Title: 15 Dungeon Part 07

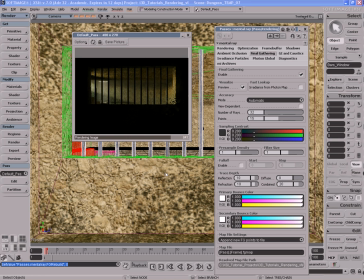(16:37)
Okay, so it's finishing up here. This looks very cool. Even though we have Final Gathering turned on, you can see that this area behind the bars where the camera's at, or where our person is, whoever's looking into this prison, is pretty much pitch black, which actually looks really cool. That's actually what I want, to have some mood.
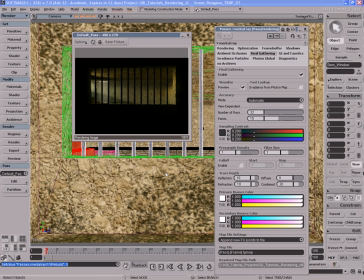(16:55)
So I have the Final Gathering, but the Final Gathering is not blowing out my scene and making it too bright to the point where I lose this kind of this moody atmospheric feel from my dark and bright lighting. And you can see that the background there, the back wall looks like it's lit pretty awesome there.
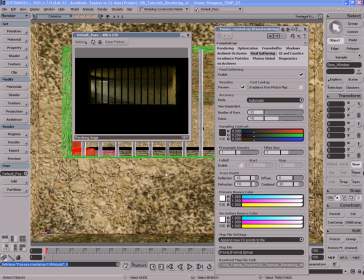(17:14)
It really is convincing of a sun either going through a sunset or a sunrise. You can see back right here, and that nice misty effect that the volume light brings in simply just looks awesome.
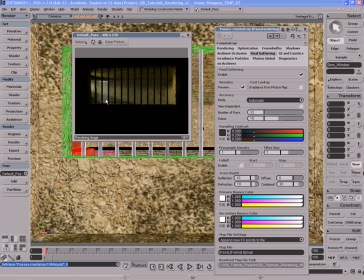(17:29)
Now, I'm not too happy with the volume light that's coming from the ceiling, but I don't exactly want to get rid of it.
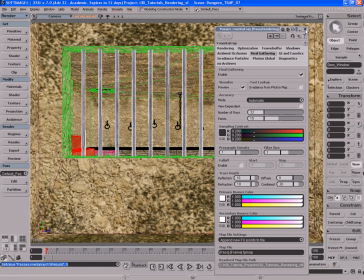(17:35)
So what I'm going to do, I'm going to go back to this viewpoint here,
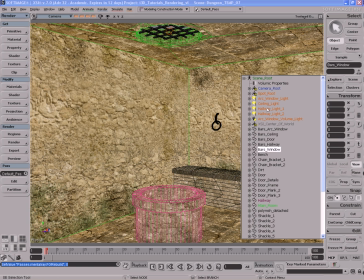(17:40)
and I'm going to go ahead and search for that ceiling volume light, which I believe is right here.
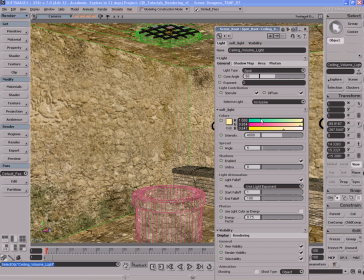(17:47)
Here it is. Let's open up its PPG. The intensity is pretty good.
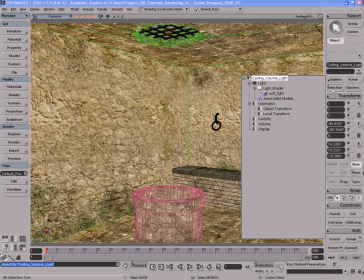(17:51)
What I'm probably going to do is, with that light selected, go here to selection in the MCP and open up its volumic light property here.
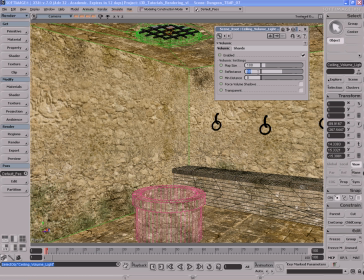(17:58)
And I'm going to take the reflectance of the volume effect and knock it down by about half. So I'll put it down to about 25 because it looked like it was just too bright, too strong, and it was really taken away from the main volumic effect of the light coming in through the main window.
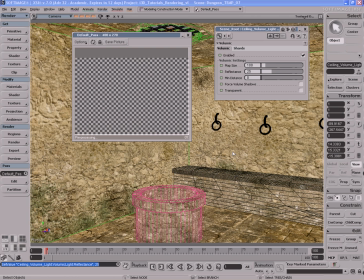(18:15)
So let's render this out and see what we end up with. And working with rendering in any 3D package, including XSI, means that you're going to be doing a lot of preview renders if you want things to look good.
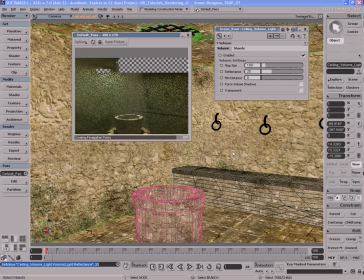(18:29)
And you can see that using the append to final gather points option is really paying off. You saw how quickly it got sort of a speed burst there and rendered out really fast the final gathering. That's because we have that append to final gather points option turned on in our final gathering options.
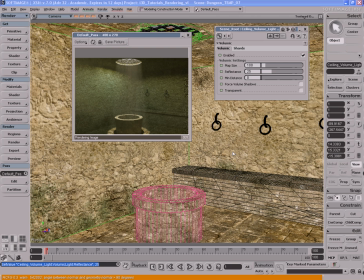(18:46)
And you can see this looks pretty good. I really like the way that this is looking. Still looks dark, but it's lit up enough where we can see what's going on. Okay, looks pretty cool. And the water well here is getting some nice light bouncing off of the floor and hitting it right there, which looks fantastic.
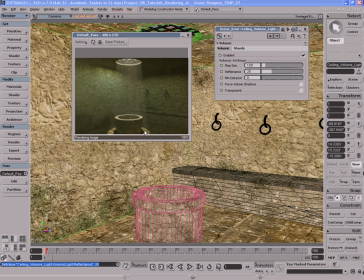(19:05)
Yet our final gather effect isn't so strong that it's killing our shadows. Our shadows are looking pretty good, nice and dark. As you can see up here, especially around the ceiling, top roof area. And that's kind of the moody feel that I was really going for.
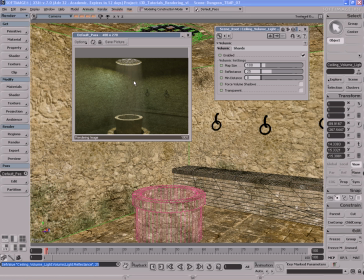(19:21)
Okay, and you can see our volume effect here coming from the ceiling isn't overly bright, looks pretty good. I'm going to say that I'm pretty happy with that, so I'm going to go ahead and leave that alone.
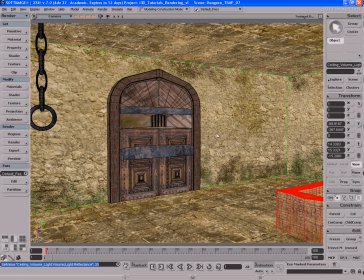(19:33)
And maybe I'll do a render from this side over here, or actually one render that we should do is probably from this side right here,
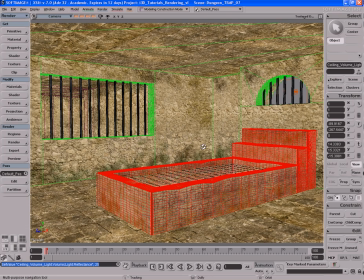(19:40)
because this is pretty much the main shot of the scene here. So let's render out from this angle, see what we get. Alright, so this is wrapping up and it's looking really, really good.
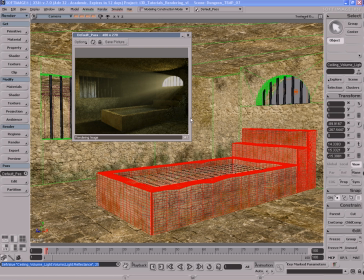(19:53)
I love the volume effect coming into the main window. I also like the fact that the Final Gathering, like I mentioned before a few times, isn't killing the mood of our scene. It's adding that nice subtle touch of indirect illumination, but it's adding it more at an artistic level as opposed to a physically accurate level, which is what I was going for.
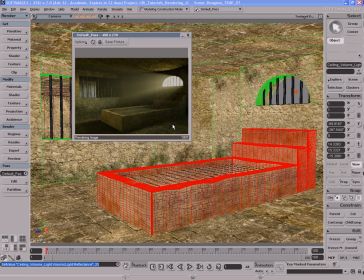(20:12)
I was going more for an artistic custom look to this as opposed to going with complete photorealism. And that allows us to get these nice colors. As you can see, here's this nice cool color bouncing off of that ceiling light. Then we have this nice warm color filling up our room. Then we have this sort of really dark area back there and back there.
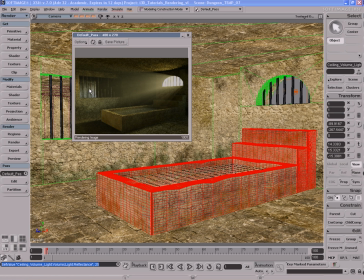(20:32)
And past the bars, if you keep looking out in the distance, there's that hallway with some of that light coming in, that ambient light coming in from the outside.